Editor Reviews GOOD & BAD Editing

overall very nice my man very very very nice by the way I'm gonna be including the links to these videos down in the description below please go and support the creators because i'm basically just interfering and
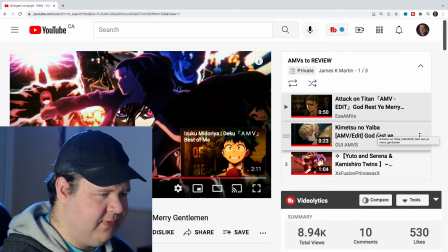3:38 poking around all right the next one is from demon slayer same song
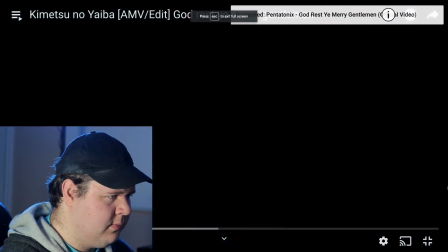3:41 so right away okay
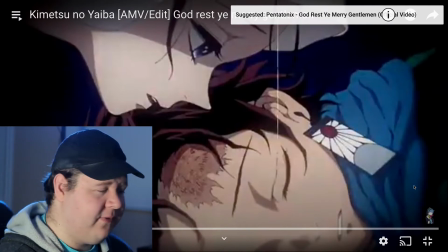3:48 so right away it sounds like this guy is using a little more of a slow down reverbed version of god rescue merry gentlemen i'm actually going to turn this off a
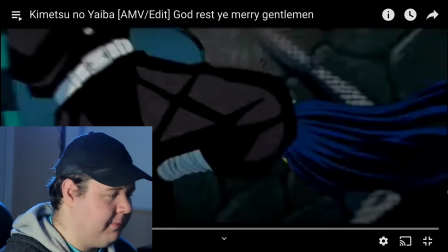3:55 bit which is great because the song sounds very haunting which can actually work for demon slayer because it's a little bit scary
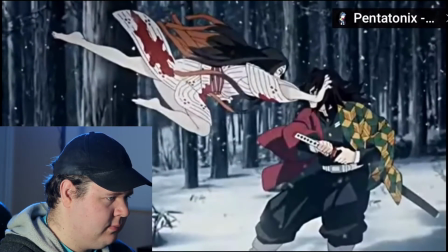4:03 all right
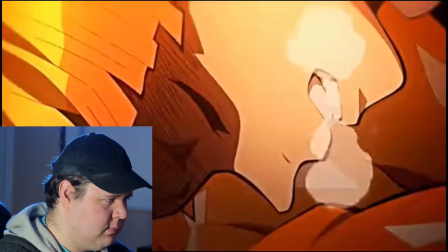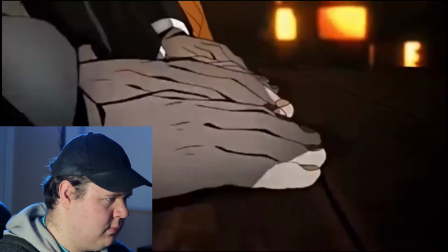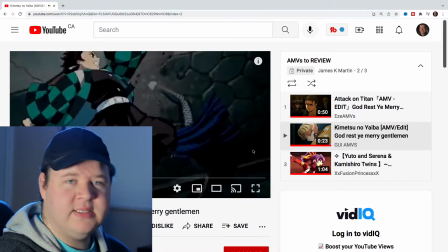4:26 so that was already a really really good example so you notice how every time there's the sound effect it's
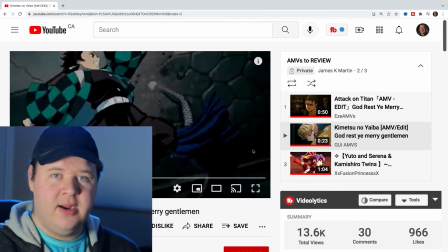4:31 on the beat he even this guy even goes a little bit further and has multiple beats line i was like right it's nice it's almost like he's playing the drum
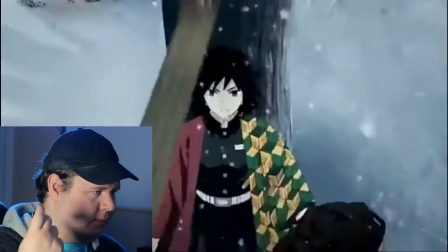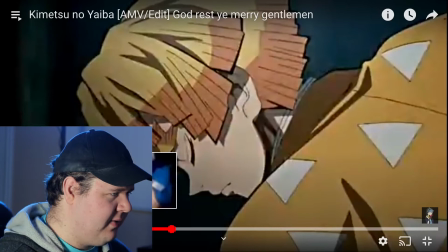4:51 right did you see what he just did there with what's his face and that's who I think it
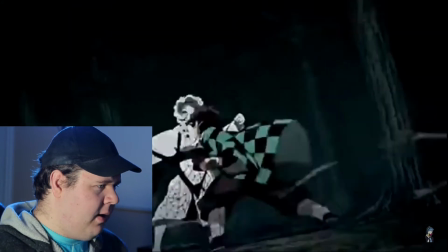4:55 is did
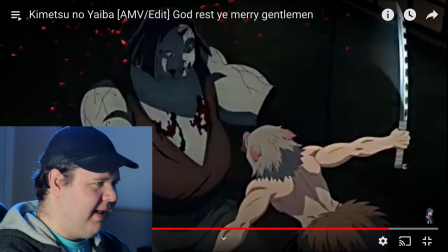5:04 you see that but the bum bum bum bum I like it I love when you can use the edits and the sounds to
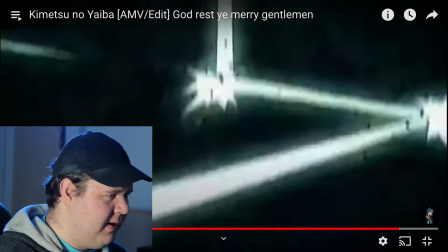5:09 essentially kind of add an additional beat it's awesome that was really exciting thank you very very much all Alright,
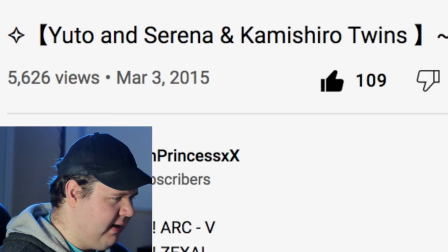5:16 next one we have an AMV for Yu-Gi-Oh Arc-V using the song Comatose from Skillet.
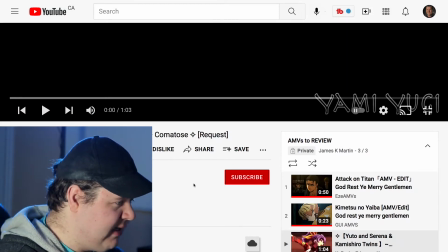5:25 Actually, this is an AMV for Arc-V and Zexcel by XXFusionPrincessXX.
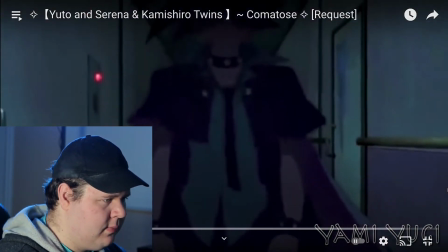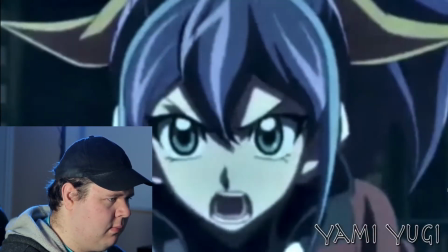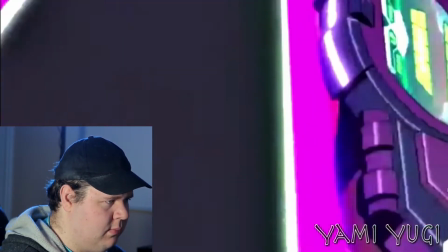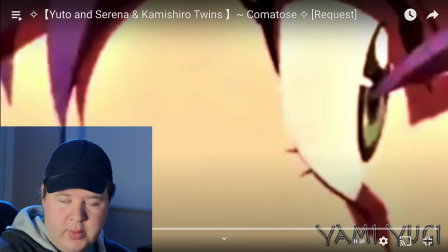5:48 So a couple things here. So again, we want to make sure that when we cut it's on the beat
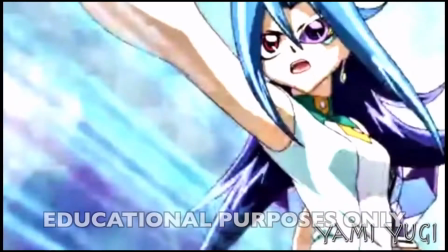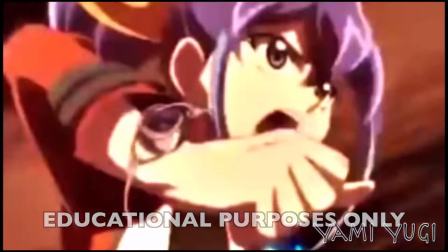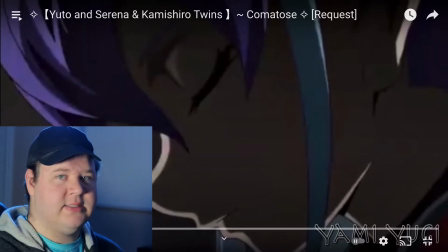6:04 The comatose is another good song that you can edit it because there's a drum, right? So let's get to the drum beat again
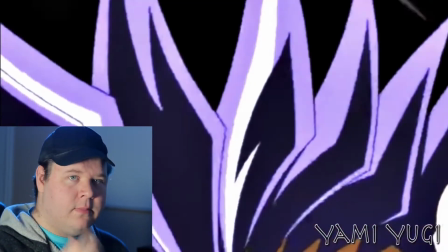Yep I'm in the middle of a video
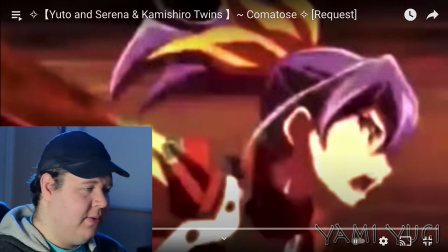6:22 I'm in the middle of a video again we want to make sure that we cut on those beats be careful when you're using really really long clips because it can drag on a little bit you can use long clips between the beats one of the things
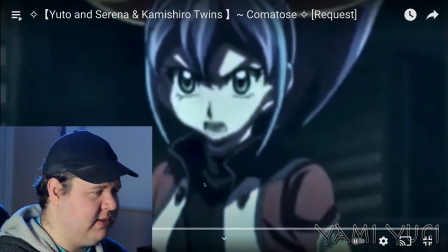6:34 i love about this news video is the color change in this i've seen archivist so i know what the colors are supposed to be what's great about yugioh arc v is it's actually probably the darkest series in the entire franchise and this really emphasizes that also i noticed that you sped it up
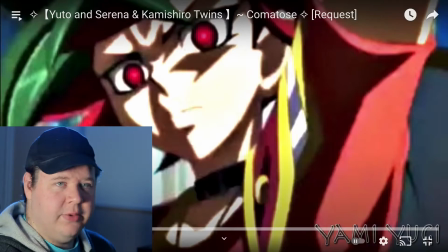6:49 you're allowed to change colors you're allowed to make things slower or faster as long as it gets the move across and as long as you're really emphasizing those cuts in those points
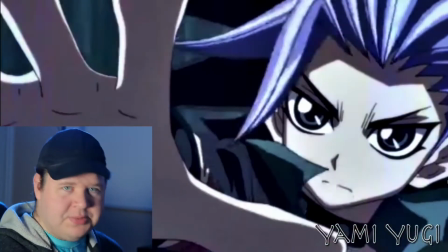6:58 notice how there's a lot of energy in these cuts everyone's moving there's a lot of flow it's really good for the song if it was just stuck on a single person and they're just kind of staring into the abyss it really wouldn't fit but everyone's moving there's a lot of energy nice nice nice nice this time let's check out a GMV this is rise from Delta